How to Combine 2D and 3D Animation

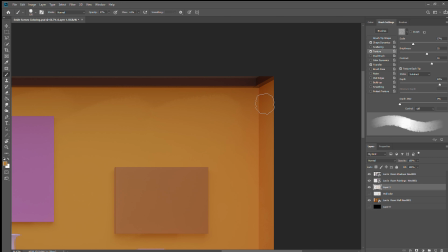(3:57)
paint texture to it yeah but why this workflow though why not just do the
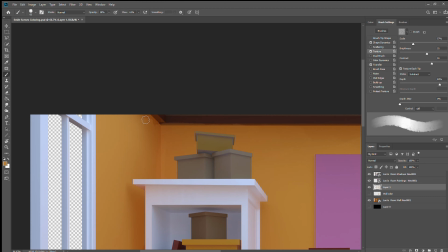(4:04)
entire background in 2d or in 3d but a
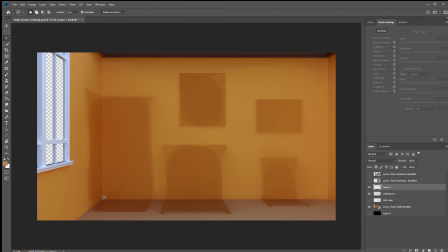(4:11)
good question you can ask yourself is maybe what works best for you so in my case the combination of 2d and 3d animation is something that i've always wanted to
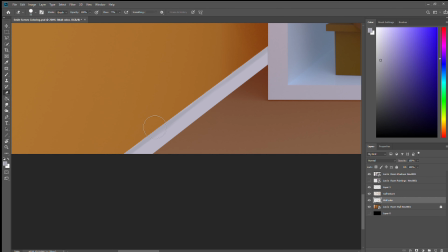(4:25)
do as i mentioned in the starting of this video i've been researching months after months to find a way how I could achieve it.
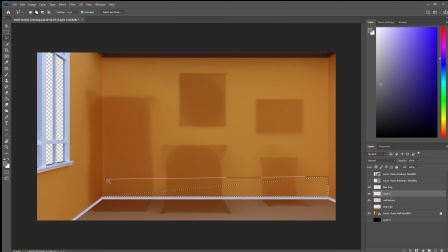(4:35)
Because I love the look that I get from 3D animation and then to combine
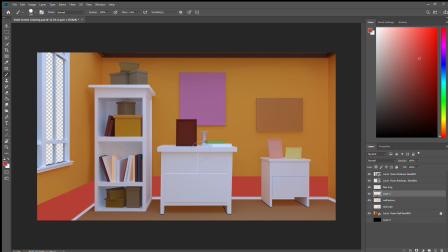(4:44)
that with totally you get the freedom to paint and to add your own kind of creative stuff to it.
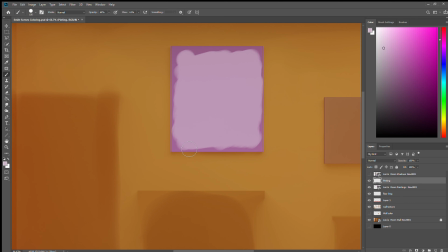(4:54)
Yeah and then painting and 2D animation is something that I would maybe
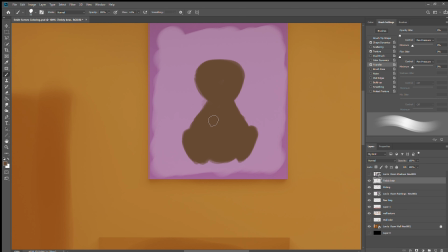(4:59)
say I have more of a mastery in than 3D animation.
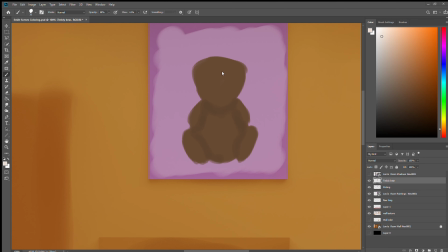(5:05)
So the painting aspect for me isn't really a problem, but being able to combine that 2D skill with the 3D, it's like almost like a combined 2 different universe.
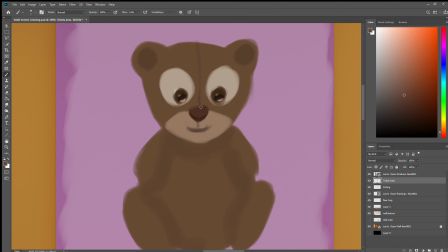(5:20)
So for example, if you watch like maybe Amazement of Gumball, you realize that they combine
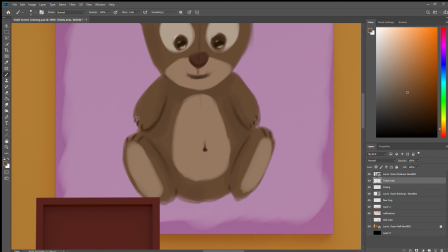(5:29)
many different mediums together to achieve the end product so you would say stop motion, it's a 3D, it's a 2D,
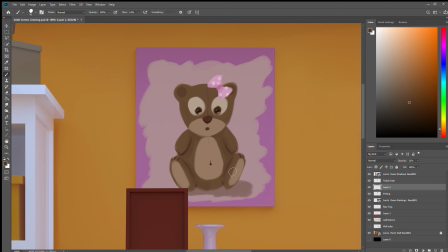(5:37)
so that is kind of something that I want to achieve so I must like that kind of look.
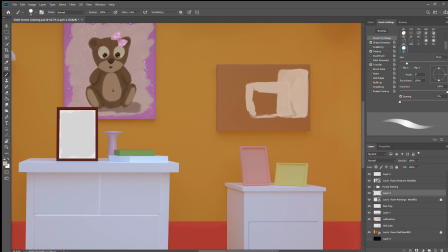(5:43)
I can see some sort of realism combined with the imagination, yeah.
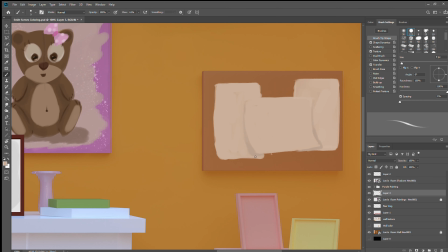(5:55)
And being that it's a one-man project so basically Basically,
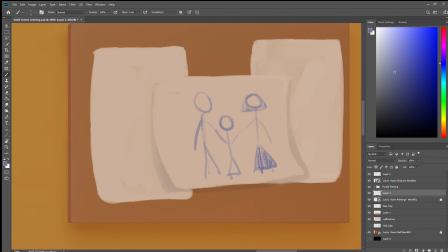(5:59)
I'm the one that will be doing everything for now,
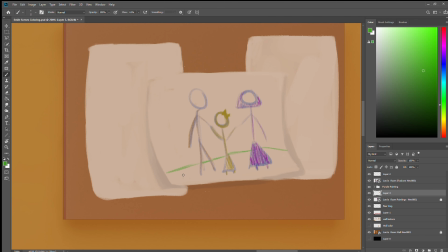(6:05)
so I'm the one that will be doing animation, I'm the one that's writing,
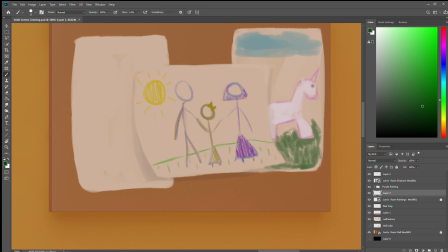(6:11)
directing, you know, so that is also a major country without the time
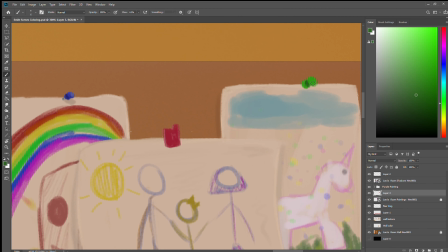(6:18)
for each scene to be completed. yeah so I also
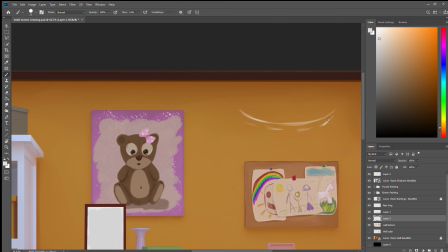(6:23)
have to keep in mind that it's my first time using an airflow like this so
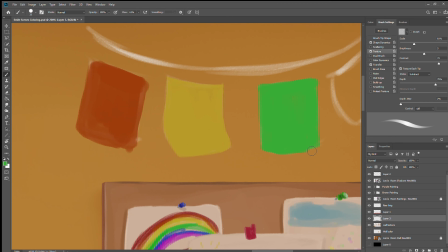(6:30)
I think the more scenes I create that would result in way more versatile in our
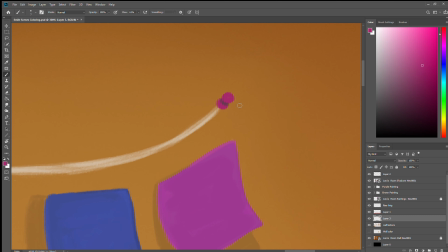(6:36)
approach each scene and something important that I should mention is researching the
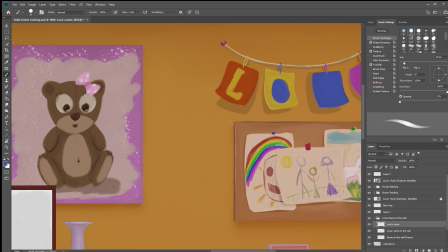(6:43)
colors that I chose to use that's one of the most important things I think that would fall in the right direction
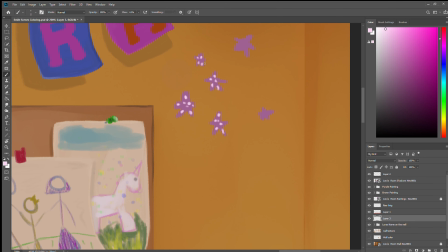(6:51)
to do the research based on how Laura looks because this is her room so I have to keep in mind how
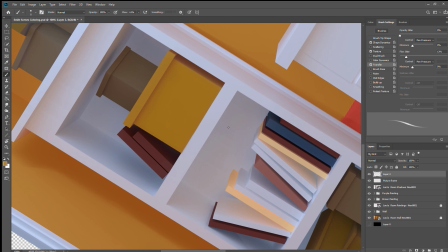(6:59)
when placed in the room. And don't be afraid to do the references.
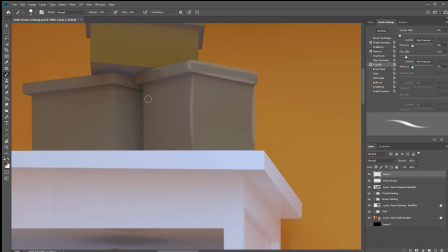(7:05)
Referencing played a major role in creativity.
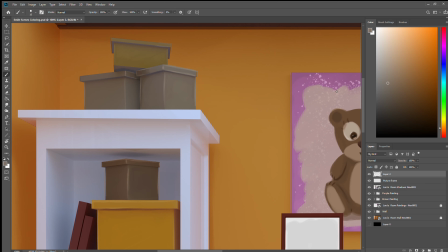(7:09)
So always ensure to reference, you can either reference things from real life or
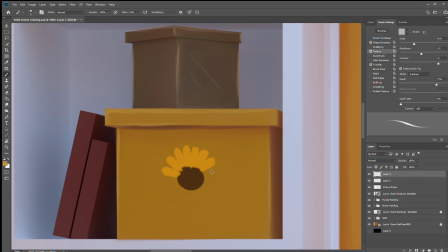(7:16)
you can look back on maybe I see my background over here to some